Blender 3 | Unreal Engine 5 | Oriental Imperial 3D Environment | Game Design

So yeah once we're happy with the main base of the walls water structure we continue on working on the front section of the building
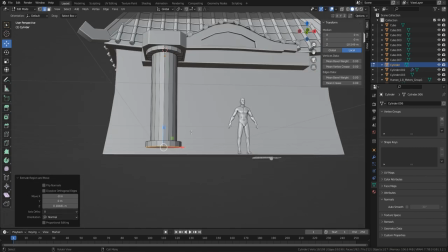621s
and we gotta figure out how we're going to make it look a little bit fancier than usual this overall kind of structure would look more like a royalty housing
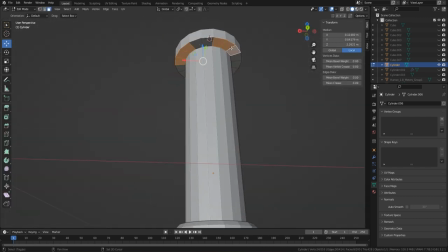629s
and whatnot so of course we gotta make sure we decorate it accordingly
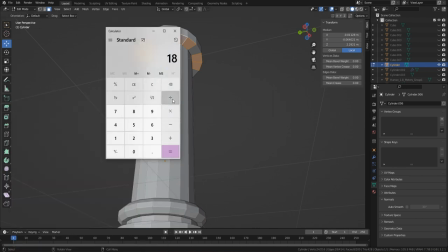634s
with the front and while building the pillars we wanted to get some
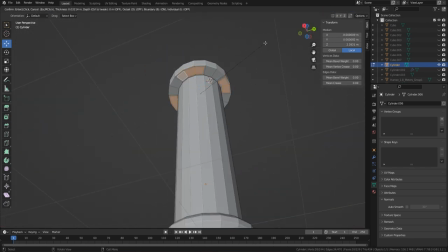638s
radial symmetry so making use of calculator real quick finding out what would be the perfect radial symmetry uh get the right kind of gaps in between those pillar
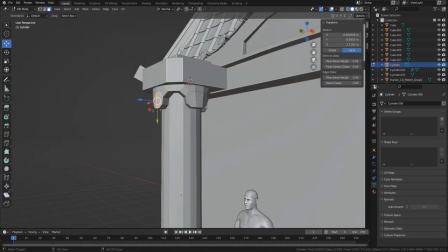647s
decorations was quite a fast way to do it basically and once we got the pillar sorted with some extra decoration on top of it we just had
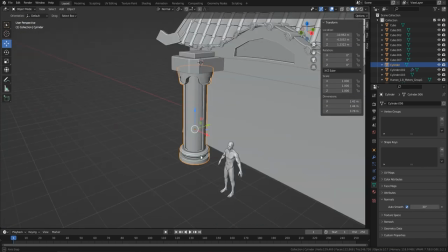655s
to make sure we add just enough decoration so it would make it look fancy but not too much as in otherwise the pillars would look uh
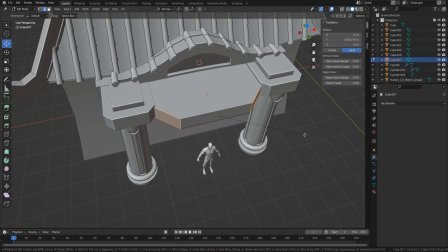663s
too noisy so getting just the right kind of a noise just to write enough of a detail is usually
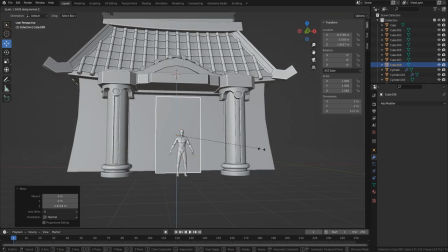669s
quite hard but because we started off with the overall structure of the house we know the scale of the
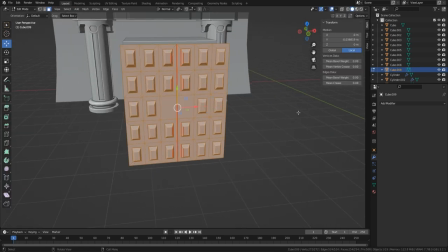676s
building and we also have some tiles it actually helps us to see how much detail we already have within our structure and it just helps us to not
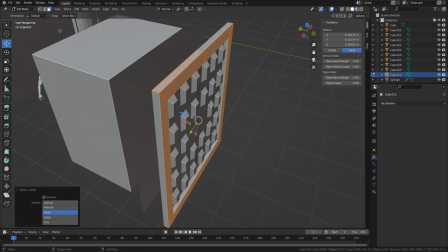684s
overdo it in regards to how much we're adding to our decorations so right now even with the doors for example we can see how many
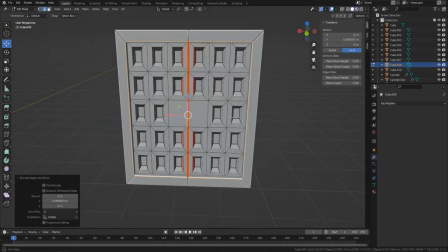692s
of the bits are poking out and i think now it's just the right amount otherwise if it would have been too much it would have maybe looked overly
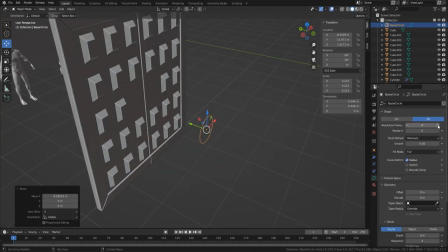699s
complicated and from a distance you wouldn't even be able to see that so when working with smaller detail it's important to know how far your
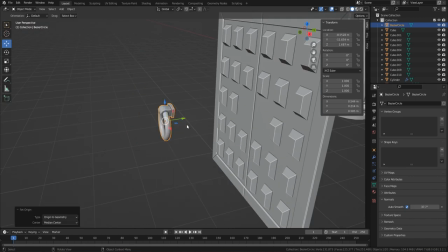706s
camera is going to be going from and what the purpose of this prop is so because it's just a part of an asset part of the house
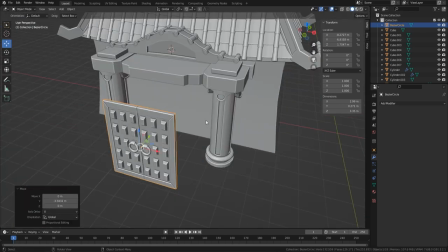713s
structure and we're not going to go like really close to it we don't have to be worried about too much of a detailing we just gotta
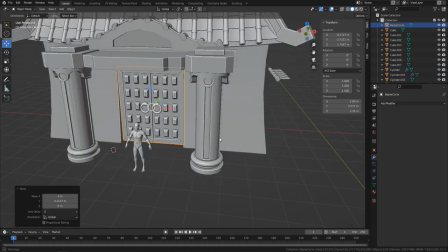720s
get the right kind of a pattern in the door just to make sure that it is set up nicely as in regards to ornaments and once we get it
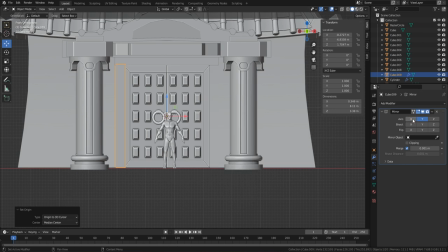727s
right we just got to make sure that it sits nicely within our structure for the house so right now we're just making sure it
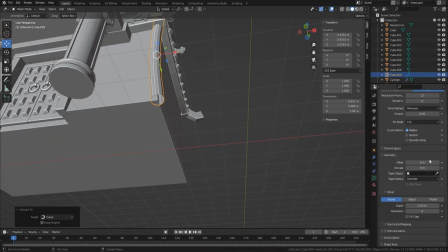734s
sits nicely within the overall kind of a design and just by using a simple boolean and cutting out its shape using a square and getting a
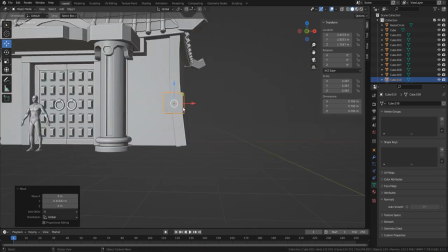743s
door right to be right in the middle within our structure is overall quite a nice result for our building and yeah once we're happy with that we
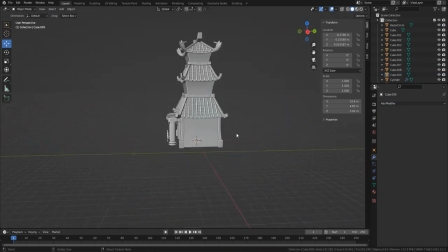752s
just got to make sure that we break apart some of the edges as well otherwise if we just leave the walls uh hanging as is they wouldn't look quite as
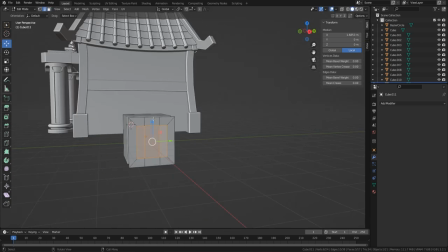760s
nice as first of all you would see the seams of the textures and secondly it'd be quite hard to highlight the silhouette of
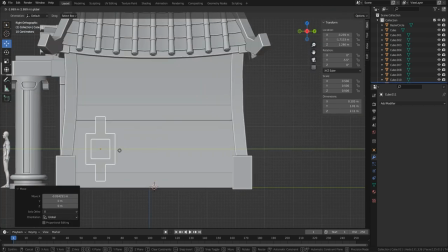768s
the house uh after we're done modeling since we wouldn't be able to get like any of the crevice shadows and whatnot and it just makes it that much harder to highlight the kind of overall shape of the house but yeah we also got to make sure that we kind of get some foundations
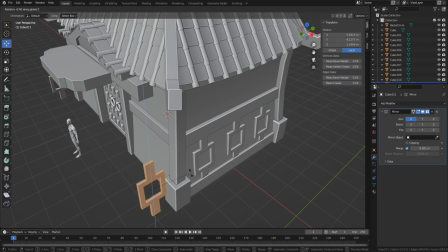782s
for the corners as well as it's just another way of breaking apart the overall
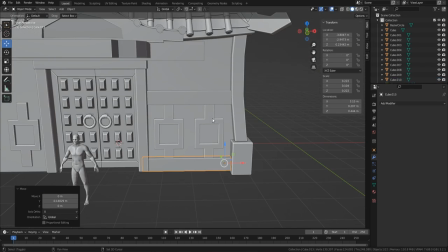786s
kind of shape and making sure that the overall kind of a structural integrity
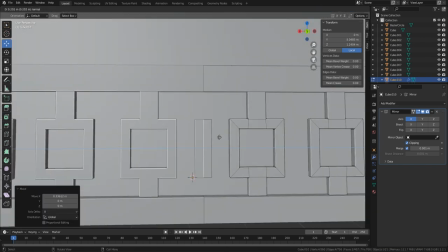791s
is being maintained so we'd want to have some support for the bottom of the housing especially the size of what we're having right now and
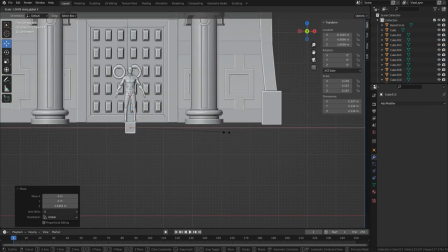800s
that just helps us to make sure that the overall kind of a structure looks solid and doesn't look like it's about to fall over but
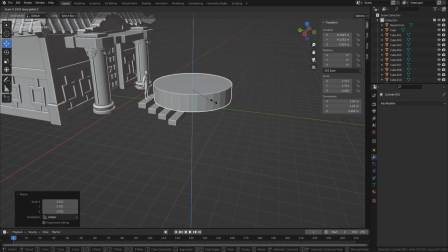808s
yeah once we're happy with the overall kind of a size we had to make sure we decorate the size of the walls as well just a little bit
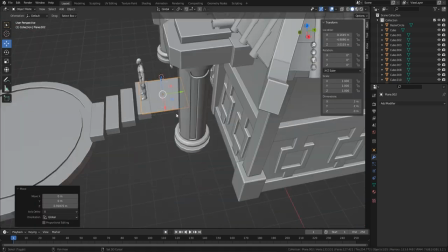816s
just to continue on with the kind of a fancy look or the structure and of course we got to make sure that we did all the way
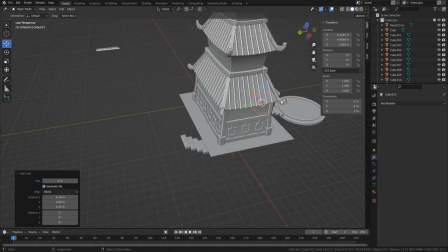824s
throughout the building and we got to make sure that the pattern is being kept at the same distance so the front the sides and the back
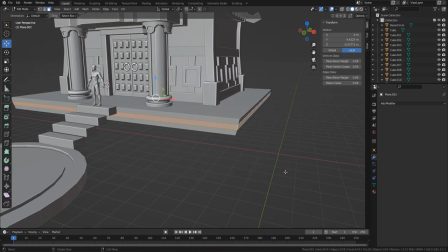831s
would maintain the same kind of scaling when working with large buildings it's important to have the pattern to be consistent as that is what helps
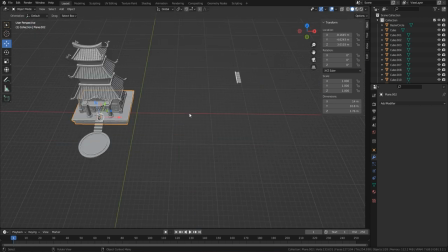839s
us to couch the overall kind of a scale of a building when for example you're looking from the bottom to the top and you see the same kind
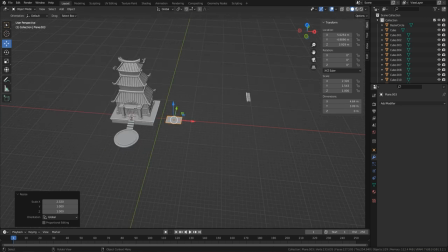847s
of pattern at the very top but obviously because of the perspective you'd see a smaller version and that overall would kind of help you to realize the overall scale
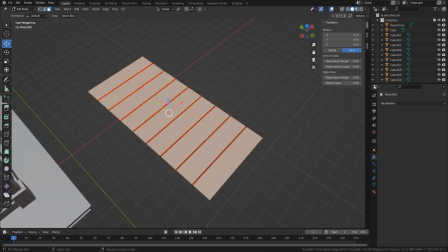856s
of how big the very top is although it might look much
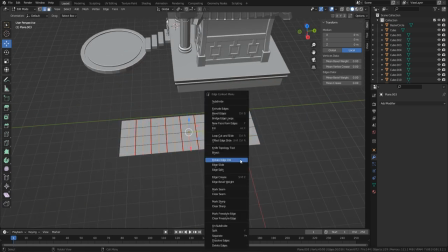860s
smaller our brain would help us to kind of identify the overall scale
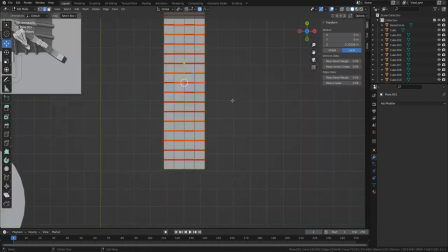865s
of the structure but yeah moving on of course we gotta make sure we
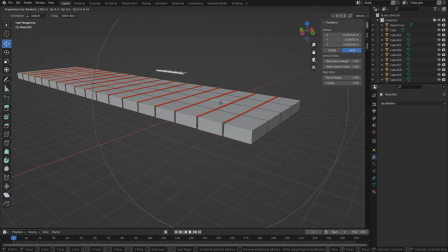870s
build with more than just the structure and the rest of the items within the
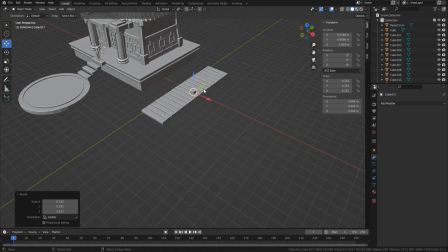875s
environment is kind of more like to complement the overall structure to
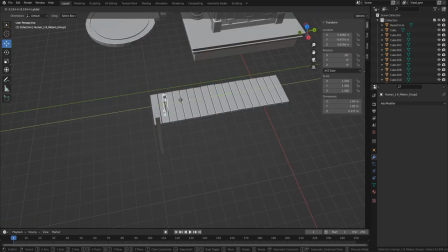880s
the building and of course we can't just make it look super simple because
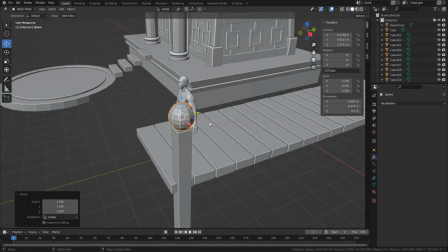884s
we have already a really nice structure for the building we gotta to make sure we kind of keep the consistency with the detail the rest of our environment
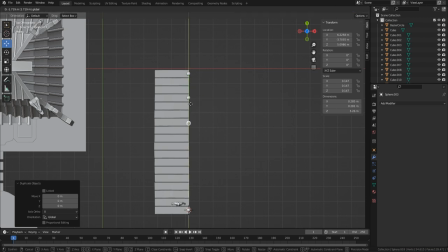892s
so going back to the modeling part uh doing the modeling for the bridge we're gonna get a nice silhouette for the overall kind of shape
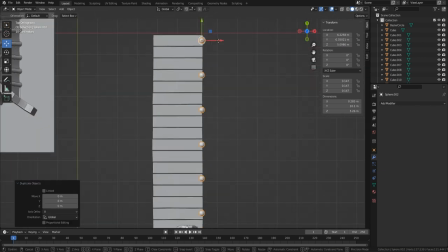900s
and of course we start off with like a really nice narrow planks that would help us to kind of visualize how the overall bridge would look like
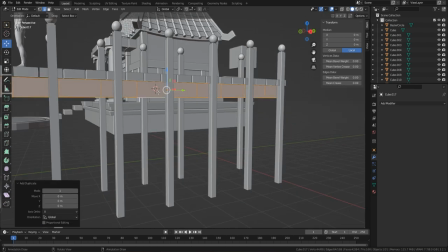908s
we want to have a real nice tall kind of a structure but of course the proportions have to look just right so using a human mesh
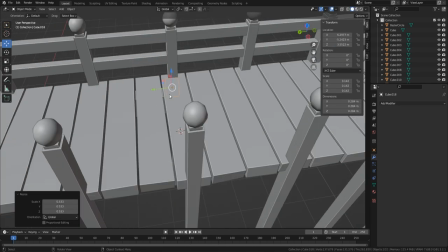916s
just to make sure that the proportions are looking just right is quite nice and of course in regards to the height of the bridge because
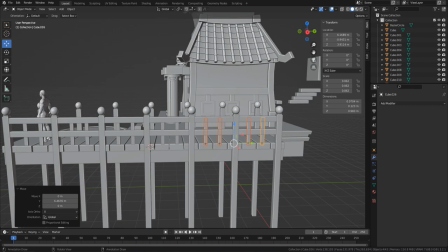924s
we're going to have some water underneath gotta make sure we leave some of that space for the bottom section just because of that and while working with railing
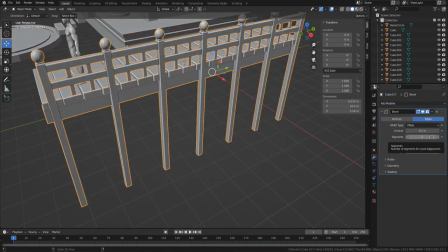932s
we gotta get some pattern in as well being consistent with the pattern is quite nice when
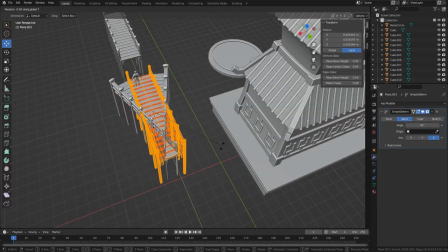938s
working with some fancier stuff like this bridge for example because it's
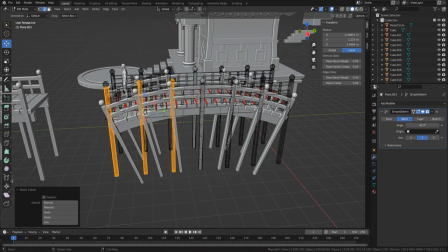943s
an item that is quite close to the fancy looking structure
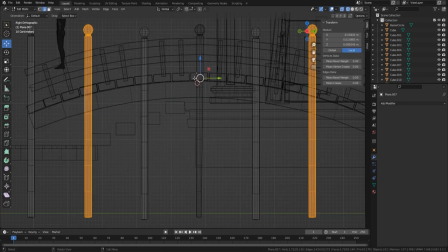948s
i'm gonna make sure that we decorate it accordingly and using patterns is just a
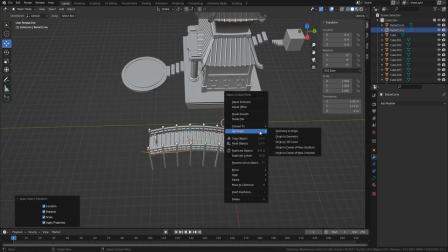953s
nice way of getting that rich looking environment set up and of course this can be done with something like array mesh
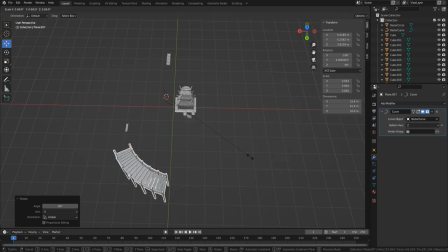961s
and just kind of having the perfect kind of symmetry and pattern throughout the bridge but by doing it by hand we make sure that the overall kind of shape looks a little
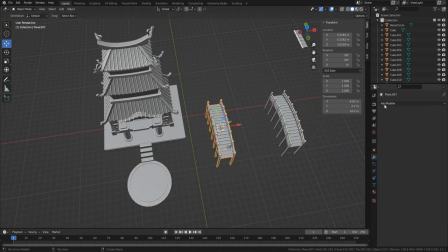969s
bit more organic and of course once we're happy with the overall design we gotta
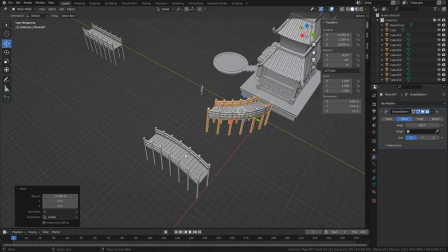974s
get some nice curvature shape for the bridge as well since
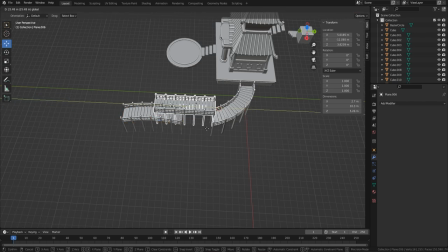979s
that just adds to the stylized version it breaks apart some silhouettes and not
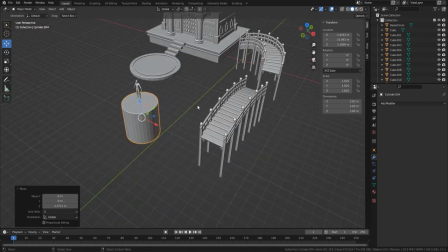984s
only that because we had some curved roofs for the main structure as well it
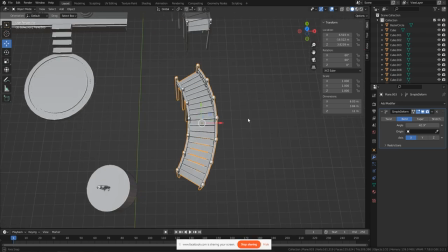988s
just helps us to keep the consistency with the overall design that we're having and yeah getting a first bridge was quite easy getting a
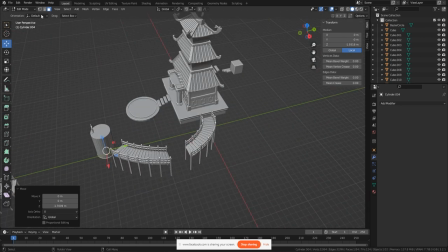996s
second bridge was a bit more of a hassle since we wanted to curve it a little bit to the side as well i kind of attach it just right
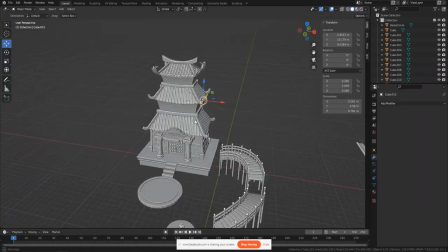1003s
to the side of the building but yeah having a few bridges over and just seeing how they're going to look like within our environment just setting up the overall
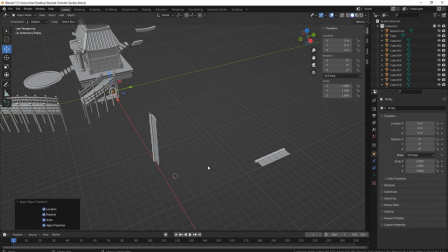1012s
kind of a design the overall look for the pathway of where the person would be able to walk through is nice sometimes setting up
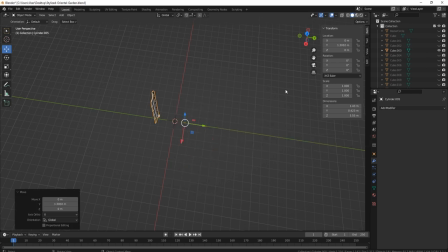1020s
the pattern for like a terrain and getting the overall shape of the land might be easy in certain cases in other cases it's just nicer to set up everything like all the props all the main props for the structure in exactly the way that you want it and then building your terrain around
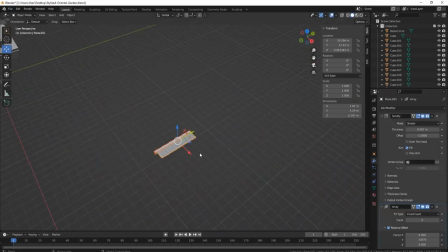1035s
it but that all depends on the type of a flow that you want because while working with the terrain would be helpful in regards to getting a more organic kind of a feeling out of the structures since you're be building the structures on top of the already natural kind of a looking scope
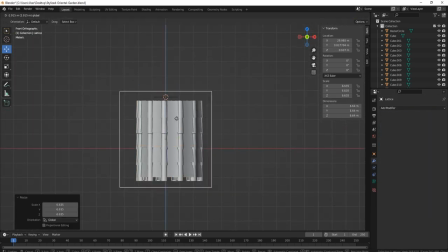1051s
that you'd have but you wouldn't be having a lot of control out of how you're placing the buildings in regards to placing all the structures first
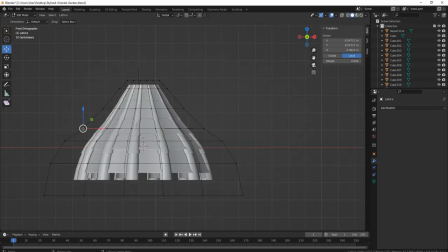1059s
and then building the terrain afterwards it helps you to get the right kind of a flow for where you want pathways to be set up and the
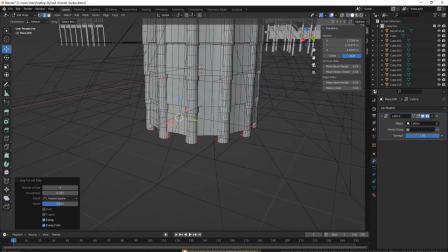1067s
type of levels that you want the structures to be around and then afterwards you'll be connecting all of those together nicely with the terrain and
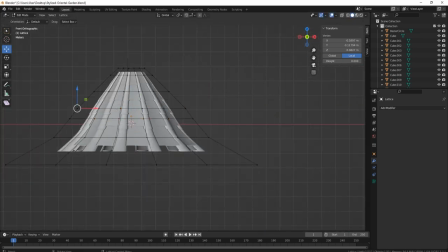1075s
that just helps us to make sure that it is kind of connected all of it properly in the right kind of way so yeah moving on going back